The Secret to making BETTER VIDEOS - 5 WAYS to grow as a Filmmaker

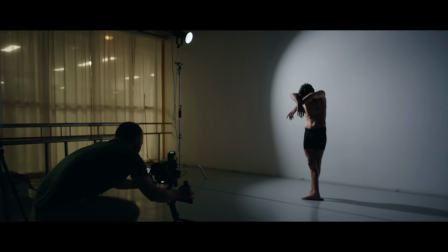(0:05)
the secret to making better videos I'm not going to tell you to buy more gear or to buy my LUTs just offer simple advice to help you grow as a filmmaker
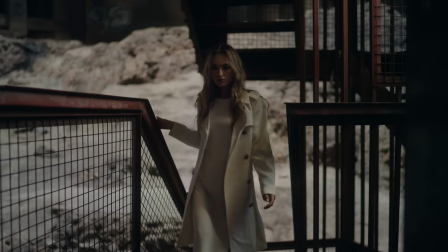(0:25)
it all revolves around this one word intent making intentional choices in filmmaking is by far the most important skill to master.
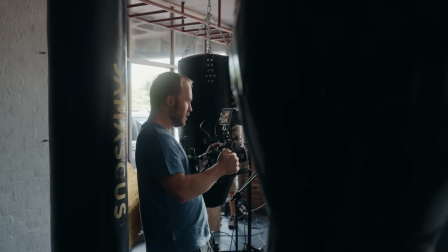(0:34)
At all times when I'm filming, I'm asking myself, why am I doing this? Why am I shooting on this lens?
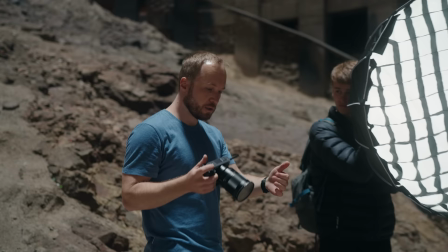(0:40)
Why am I moving the camera? Why am I framing the shot this way? Learning the motivation behind all these questions is the biggest secret to growth.
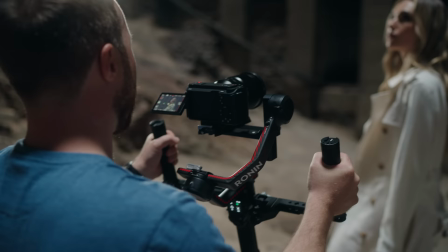(0:48)
I've identified five areas that I deem to be the most important. First, we've got camera movement.
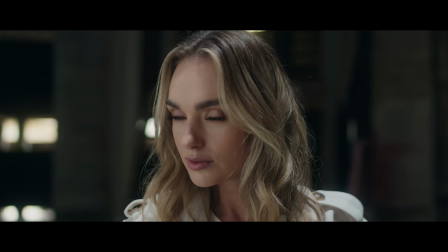(0:54)
Does pushing the camera forward take you closer to the next scene? Or does it stress the importance of a moment, taking us into someone's mind or memory?
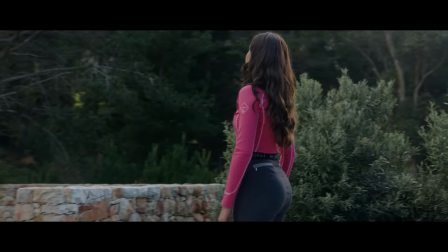(1:02)
Does pulling back physically take you out of the scene or does it reveal something new and important in it?
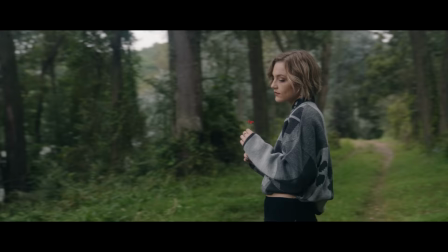(1:08)
Do you revolve around your subject because it looks cool or do you want to create context of the surroundings?
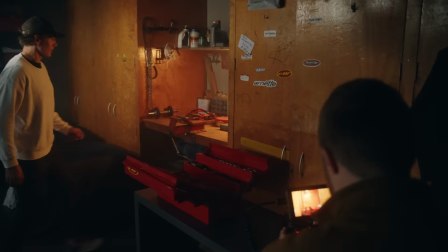(1:14)
Movement that is not motivated can quickly become a distraction. What is the relationship between the camera moving and my subject?
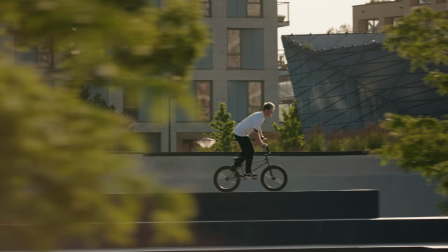(1:20)
Tracking a subject over distance puts the focus on both the subject and their surroundings.
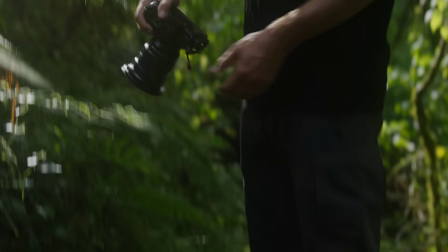(1:25)
Simply tracking their movement from a fixed point with a fan or a tilt puts more emphasis on the subject.
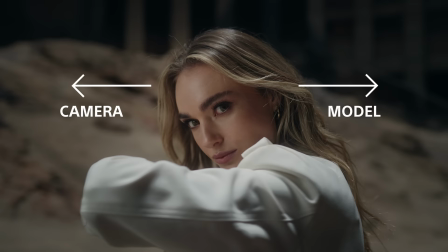(1:31)
Moving the camera in the opposite direction to the movement of your subject generally flows better than going in the same direction.
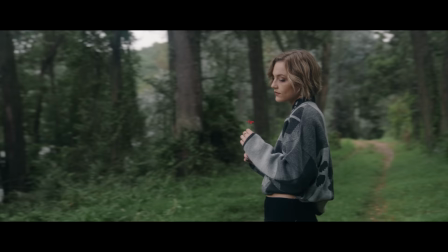(1:38)
Moving the camera is a tool to tell better stories. If you learn how these movements translate, you won't even have to think about it.
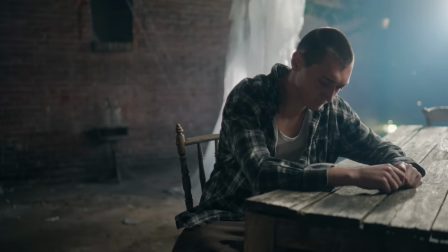(1:44)
You'll just know. Next, we've got framing. How you frame a shot can speak volumes about the feeling of a scene.
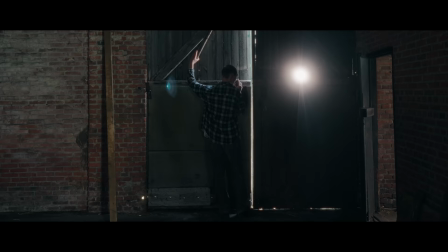(1:51)
The rule of thirds guides your attention to where the subject is looking. The opposite of that creates discomfort, something you want your viewer to experience with your subject.
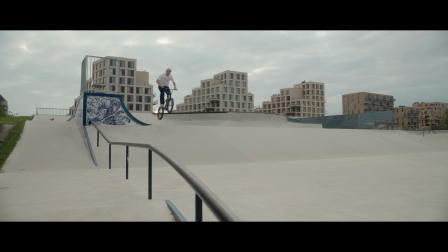(2:00)
Centering your subject emphasizes importance. Leading lines is making use of elements in your environment to create a visual pathway to your subject or focal point.
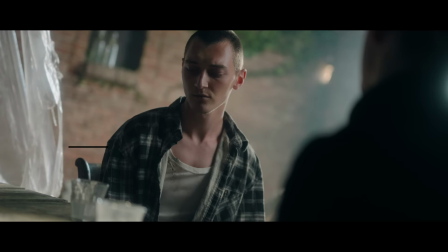(2:09)
Something as simple as framing next to a wall or using streetlights. Anything that is natural in the scene that will draw your eyes to your subject.
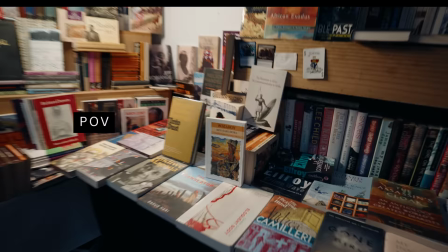(2:17)
A Dutch angle is used to communicate uneasiness or tension. Point of view makes you feel part of the scene, experiencing the moment through the eyes of your character.
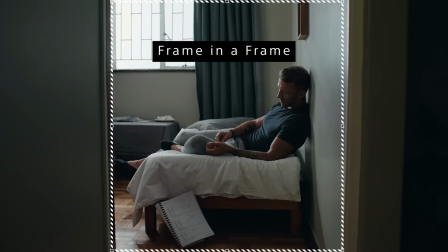(2:27)
Framing your subject with a natural frame in the scene.
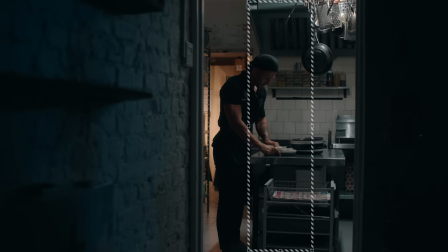(2:29)
Just like leading lines, this can draw the attention to your subject, but also have the ability to communicate other emotions, like in this case the feeling of loneliness.
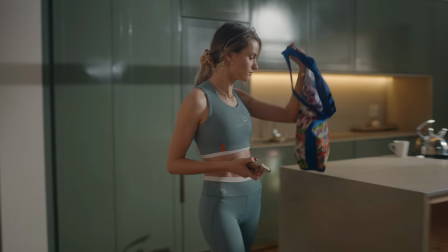(2:38)
If you approach every single frame with this in mind, your storytelling will drastically improve.
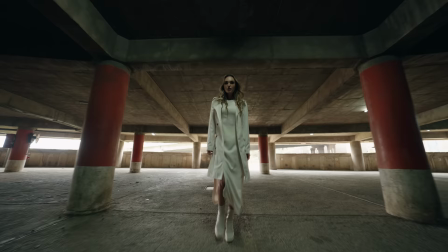(2:43)
Gear selection. Gear choice can have a massive impact on the outcome of your film. Arguably the most important aspect here is the choice between gimbal and handout.
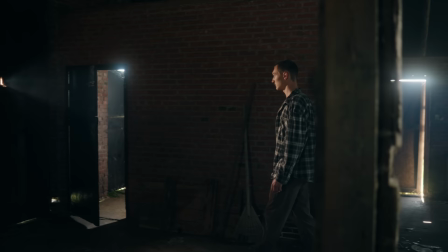(2:52)
It's easy to be swept up by the dynamic movements one can achieve with a gimbal but does it actually complement your scene?
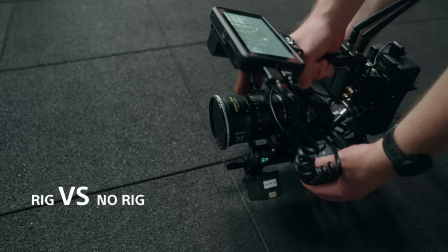(2:58)
Would a shaky camera perhaps communicate more emotion? I made an entire video about this topic so if you're still figuring this out check the link in the description below.
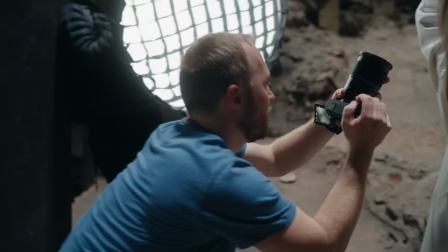(3:06)
Deciding to rig your camera up or shooting bare I always have a motivation for why I do it.
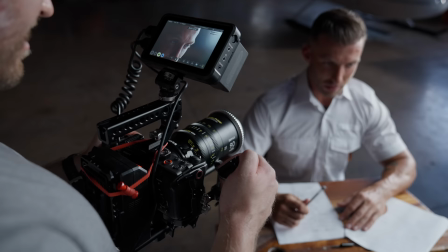(3:12)
A heavier camera rig gives me more stable handout footage and allows me to use essential accessories like a monitor and a focus motor.
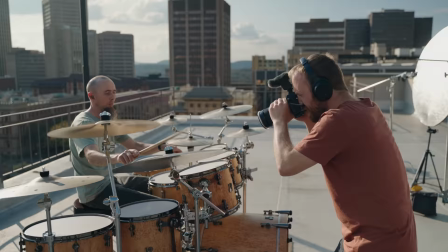(3:19)
Unless I actually don't need that stuff like when i really need to be fast and agile without hassling with extra setups what's the point of using an fx6
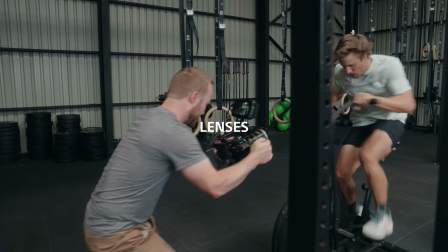(3:27)
when i need the agility of an fx3 or a7s3 lenses a close up on a wide lens makes you feel like you're right there with someone in their face where a long lens makes you feel like you're observing from a distance when i'm shot listing i'm intentionally choosing the
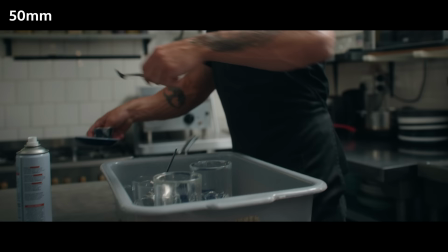(3:43)
lenses even before i arrive on set most of the time i actually use the lens i chose and that's why it's important to learn the feeling you get from different focal lengths. When I'm doing a recce or walking blindly into a scene,
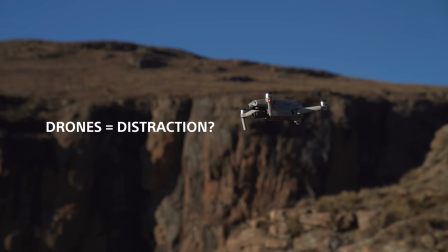(3:55)
I rarely put on lenses on my camera to see which one will work because I already feel familiar with how these focal lengths operate.
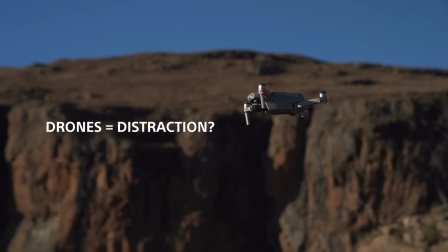(4:01)
Drones, simply another word for distraction. Now with this, I'm not saying they don't have a purpose, but there's not a single tool out there that will distract you more.
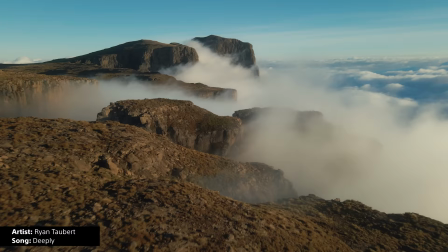(4:11)
When I first started flying drones, I was so captivated by the new perspectives that came with it.
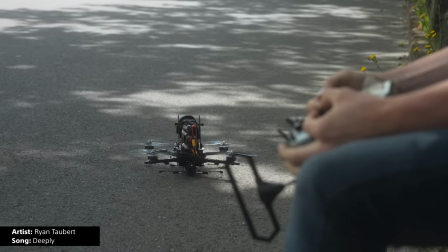(4:15)
My films quickly started looking like drone videos instead of balanced stories. I see the same happening now with FPV.
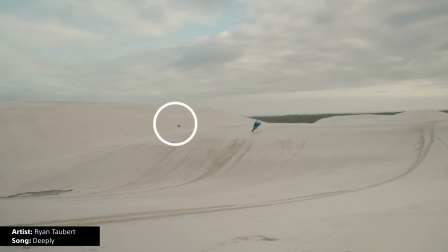(4:22)
It just looks so damn cool that it's easy to get carried away with just one tool. It's not always about how much you shoot with it, but also when.
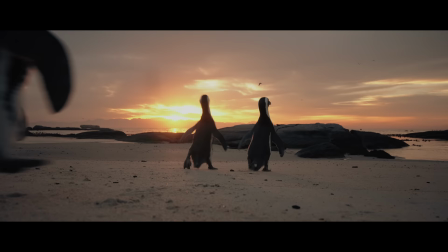(4:29)
When the light is on fire and you only have a few minutes to capture a scene, what will you spend it on?
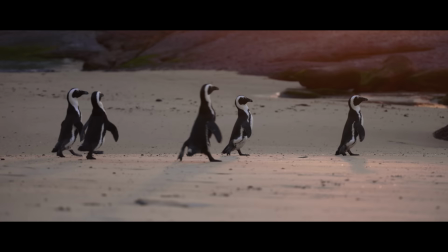(4:35)
Getting maybe one usable drone shot or capturing an entire sequence with your camera?
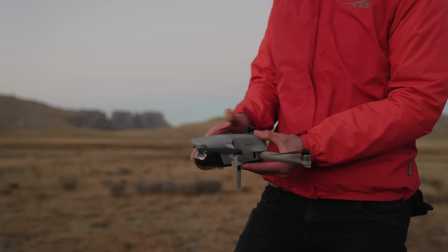(4:39)
I've paid the price dearly in this department, which is why I can confidently say to be mindful when taking out your drone.
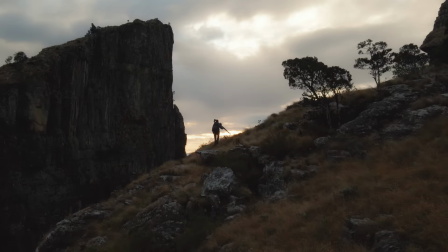(4:45)
And when you do take it up, ask yourself what you want to tell with the shot. The goal of a drone shot is to give perspective to your location and where your subject is situated.
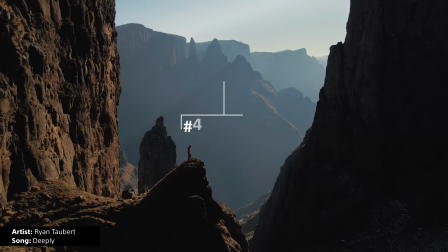(4:54)
It's a tool to create context, not to tell a story with. When you save your epic drone shots for the right moment in the edit, it has way more impact.
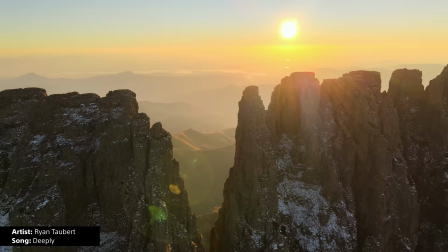(5:02)
Music is the foundation of an edit. If the foundation is without purpose or intent, your viewer won't connect.
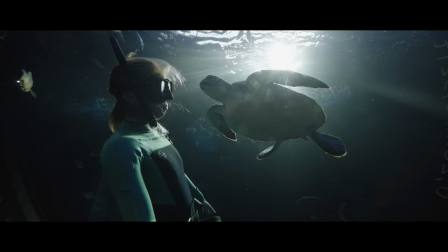(5:09)
For me, first price is always to find music even before I film the production.
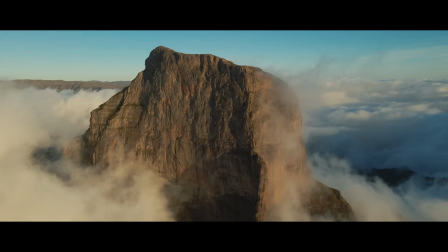(5:13)
Every time I actually use a track chosen before production, the edit turned out amazing because the pace and length of each shot could be filmed with the music in mind. Although I don't always have a track before filming, I still search for a track before I actually start the edit.
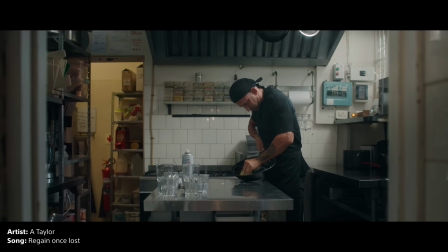(5:27)
With music, it's important to find a track that complements the energy and emotion in a scene.
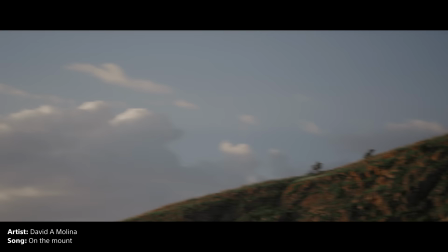(5:32)
The intensity of the music should never overshadow the energy created by the cuts and movements.
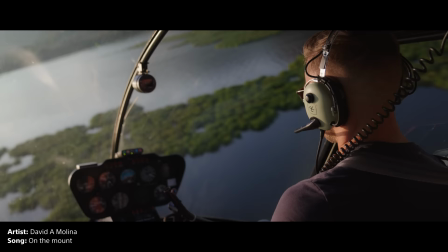(5:38)
In the same way, you don't want to have intense energy and not the relevant music to match it.
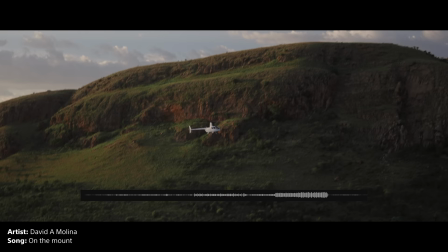(5:43)
I always look for something that can take me on a journey with various swells and dips and hopefully a climax to finish. If I don't find it in one song, I try to create a custom track from multiple songs that have a similar feeling.
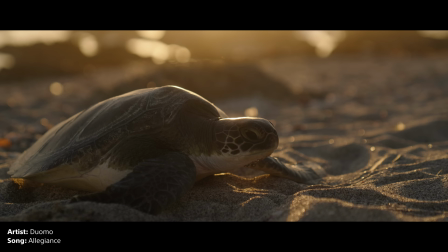(5:55)
On that note, I would like to thank the sponsor of this video, Musicbed. When I first tried the platform, the purpose was simple, to find music for my clients.
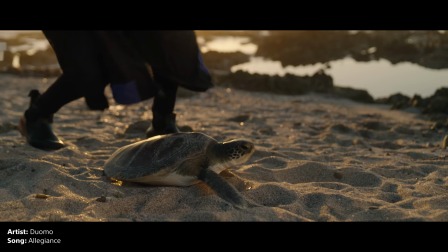(6:04)
10 years down the line, it has evolved into something much bigger.
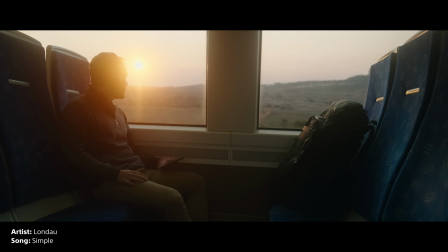(6:07)
I no longer see it only as a licensing platform but a source of inspiration a breeding place for creativity
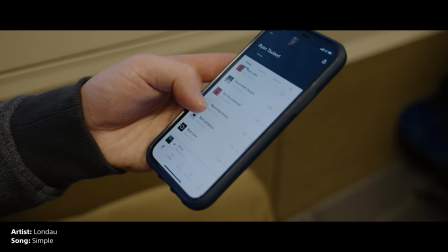(6:14)
even when i don't need music for a project i spend a lot of time simply listening to the music because a good song has the ability to put ideas and images into my head ideas that often materialize into entire projects all because of a song one of my biggest compliments over the years has always been wow we
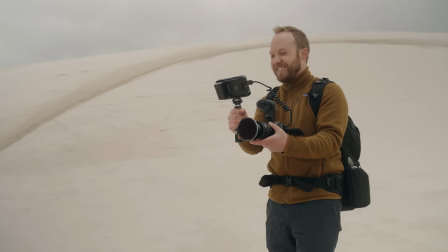(6:31)
love the music who is the artist as a creative person with a desire to be unique this alone is reason enough to carry on with so many options i've
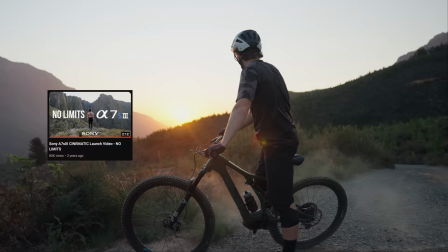(6:40)
always been able to produce content that stand out before i had any subscribers on youtube i had two of my videos go viral and they were both driven
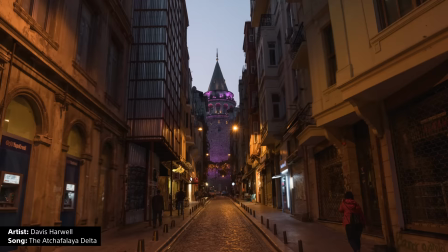(6:47)
by incredible music the engagement i got on those videos led me to actually pursue creating more content for youtube so in a way the music
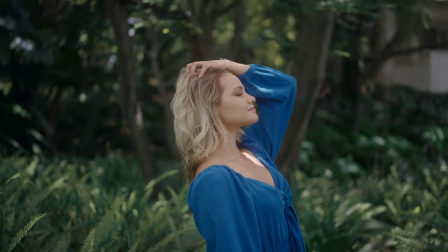(6:55)
played a role in why i'm talking to you right now music bed is something that i can wholeheartedly recommend but don't just take my word for it.
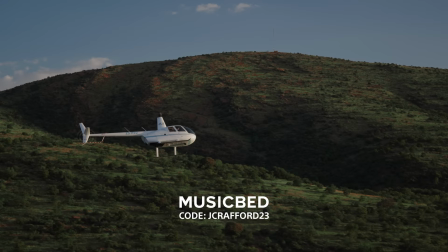(7:03)
Take your projects to the next level with Musicbed and hear the difference for yourself and sign up for a free account.
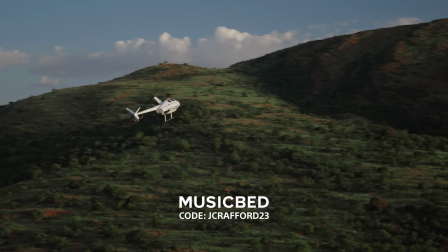(7:09)
Use my code at checkout to receive one month free when you purchase an annual subscription. Number five, frame rates. Being intentional about frame rates is something that I only got a grip on in recent years. A common misconception is that shooting everything in a high frame rate is safer because then you can choose which shots you want to slow down, right?
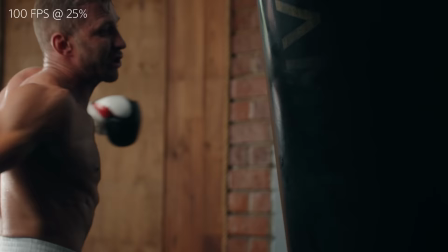(7:27)
Wrong. There's a massive difference between a shot taken at 25 frames per second and one at 100 frames per second not slowed down with 25 fps looking more
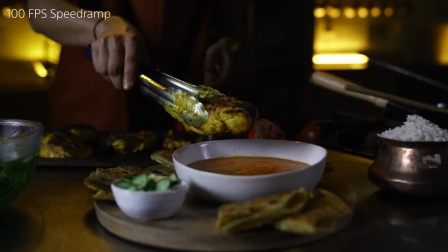(7:36)
natural and 100 fps looking choppy and digital the only time this is acceptable is if you want to do speed ramping but here the majority of
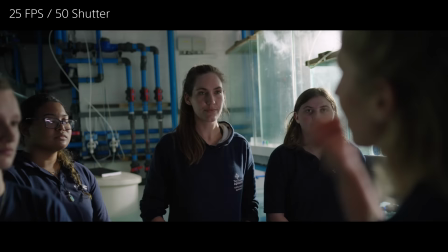(7:44)
the shots are still being slowed down 25 fps is a no-brainer for shots that require audio but it's also the only way
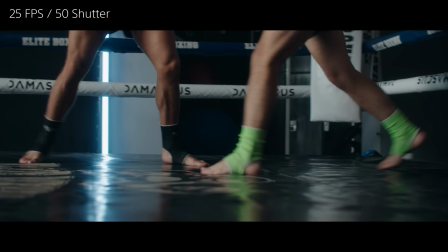(7:52)
to portray the real speed of your subject and gives the viewer an accurate feeling of things as they are making you feel more present in that moment.
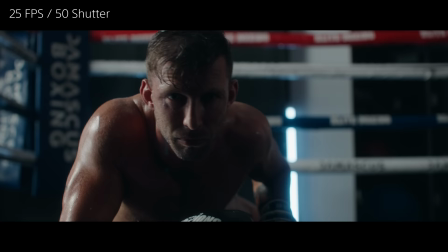(7:59)
So ask yourself this, do I want the viewer to see things as they are?
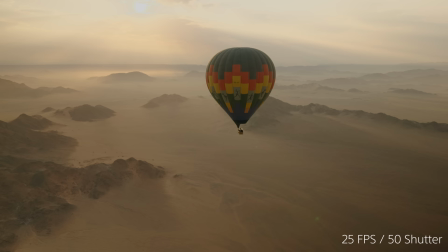(8:03)
I also choose 25 fps when I'm shooting a wider scene where there aren't any big movements and slow motion will make it feel too static.
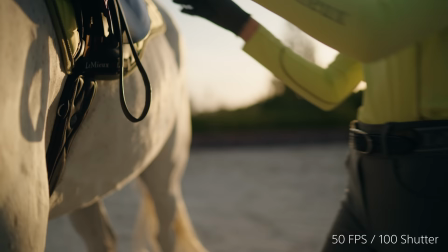(8:11)
Higher frame rates can easily come across as more cinematic just because it looks cool. The problem here is when you overuse it.